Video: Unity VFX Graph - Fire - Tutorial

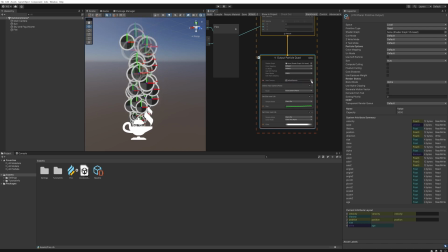So we're just going to simply change this main texture from default particle to simple smoke, something that Unity by default provides for us. And from here, if we click on set size over life, we get a couple of options here.
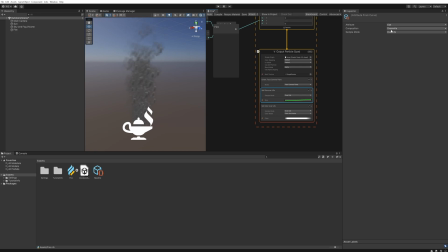And instead of overwriting in the composition, we're going to set it to multiply. This way it actually uses the particle size that we set here. So if we set it very big, you can see it's very big. Again, 1.5 is a pretty good size. And then lastly, we just want the color over life to be changed.
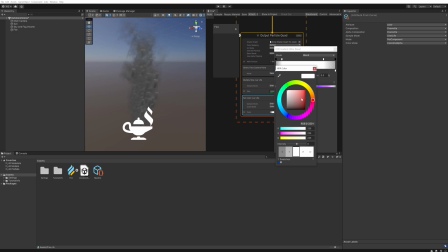So at the very start, it should be more yellowish and a lot brighter. So yellowish orange, very, very bright. And we're going to increase the intensity by quite a bit here.
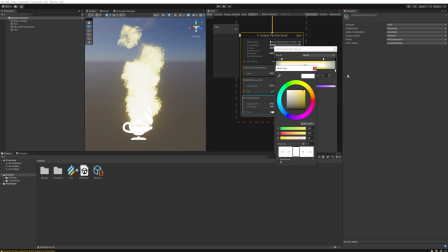So that looks pretty good to start with.
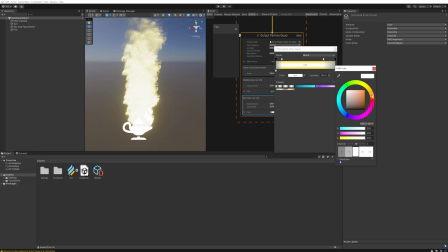And then the end color should be a also still a little orangey, but a lot more towards red. Also slightly more brightness in it, but not too much.
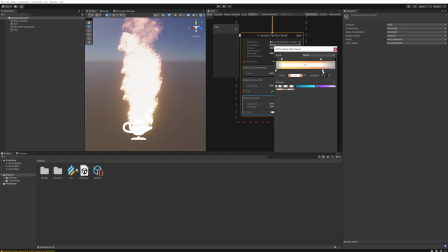And that looks pretty decent. So once we've chosen that, we can start playing with the position of this to make it go a little more red,
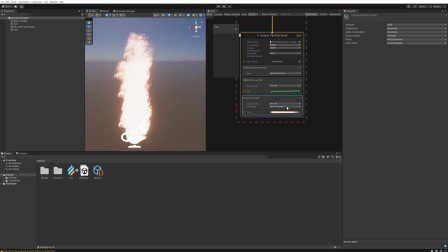a little more quickly, so that we can see more of the red color in there as well.
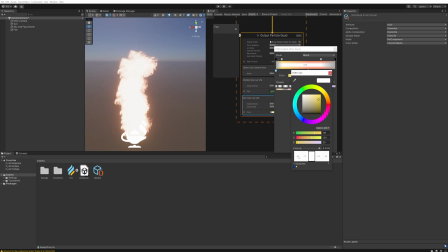Maybe we made this color a tad bit too bright. But that is entirely up to you as to what you actually want to do with what the color should look like. Also, heavily depends on the exposure of your scene and all that kind of good stuff. And now that we have this look set up,
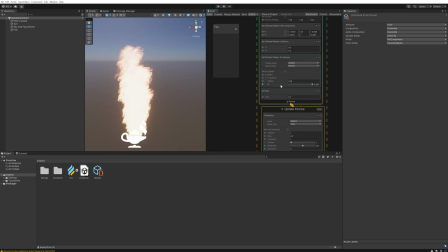we can go back and maybe see if we want to increase the radius of
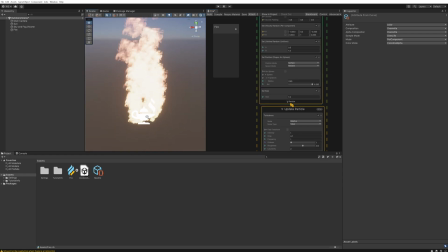the spawning locations a little bit more to make it a little bit of a wider flame with what we're doing right here.
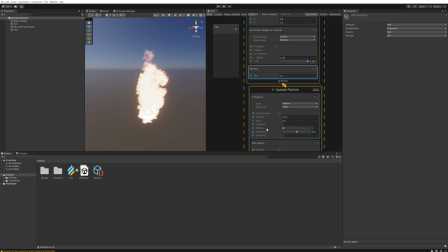And maybe set the intensity of the turbulence a little higher and the frequency to make it a slightly more energetic and erratic fire. This is a little too much. And then finally, we can see that the particles are rather big when they die, which doesn't look very good.
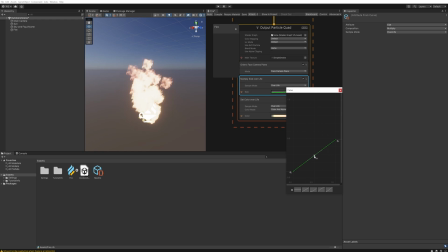So instead, what we'll do is come down here into this curve and we'll make a curve that goes from 0 to 1 back down to 0, or just about 0 anyway. And then we can start playing with the size again.
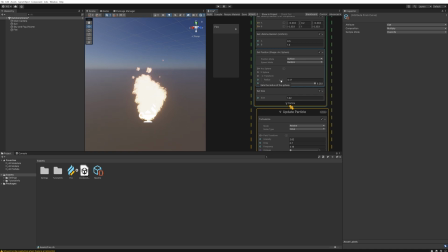And from here, it's literally just fine-tuning to whatever look you want your flame to have in colors, in shape, in really any way. And with my own flames, I actually added a light object as well.
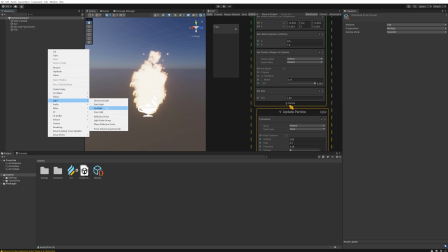So I added a simple point light
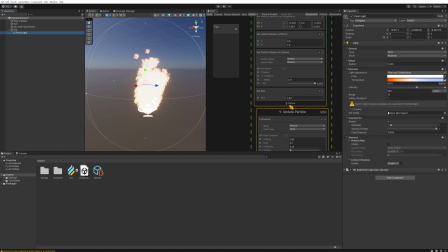into our fire here and just set its position to 0, 0, and 0. So that's at the exact same point. I made the temperature much warmer.
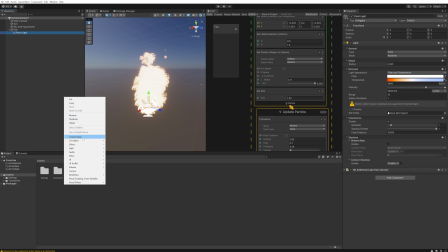And now if we put some objects near it, so put a cube under it,
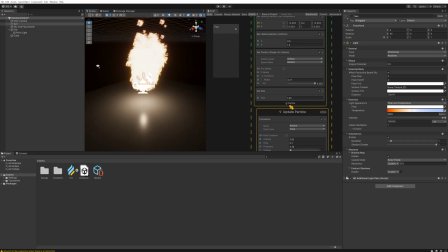for instance, if we turn off the sun, it'll actually light the cube up as well. If we don't add the point light, it doesn't do that.
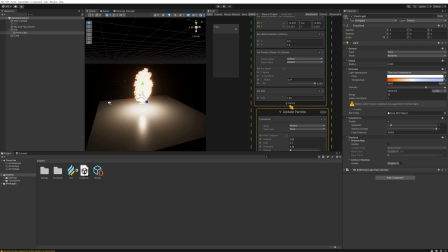So this way it actually feels like there is a fire here. Do be aware though that having a lot of point lights in your scene is pretty computing intensive. So do be careful with that.
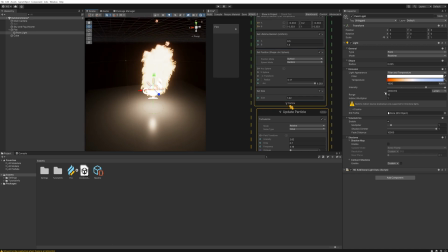And ideally, if you wanted to really feel like a fire, you would make this like do a little bit of this through a script and make it flicker. But that's a little beyond what we're doing here today with this video. This is just about the actual system itself.
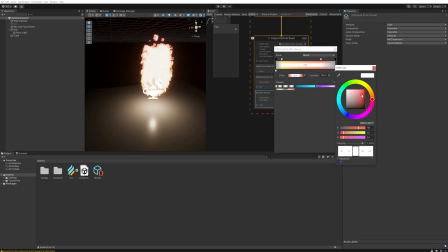I personally like the intensity to be a little higher on the red for the flames to make it look a lot more like what you expect a fire to be like. You don't have to put in too much orange if the origin is very yellow and the endpoint is very red.
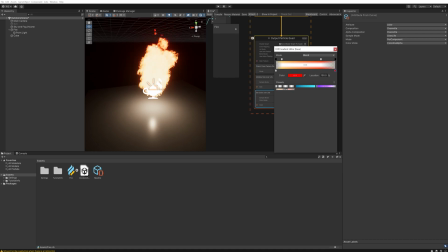Just by the blending between those two, that's going to create the orange flames that you see here. And you can see just changing the colors about a little bit actually changes what the fire looks like a lot.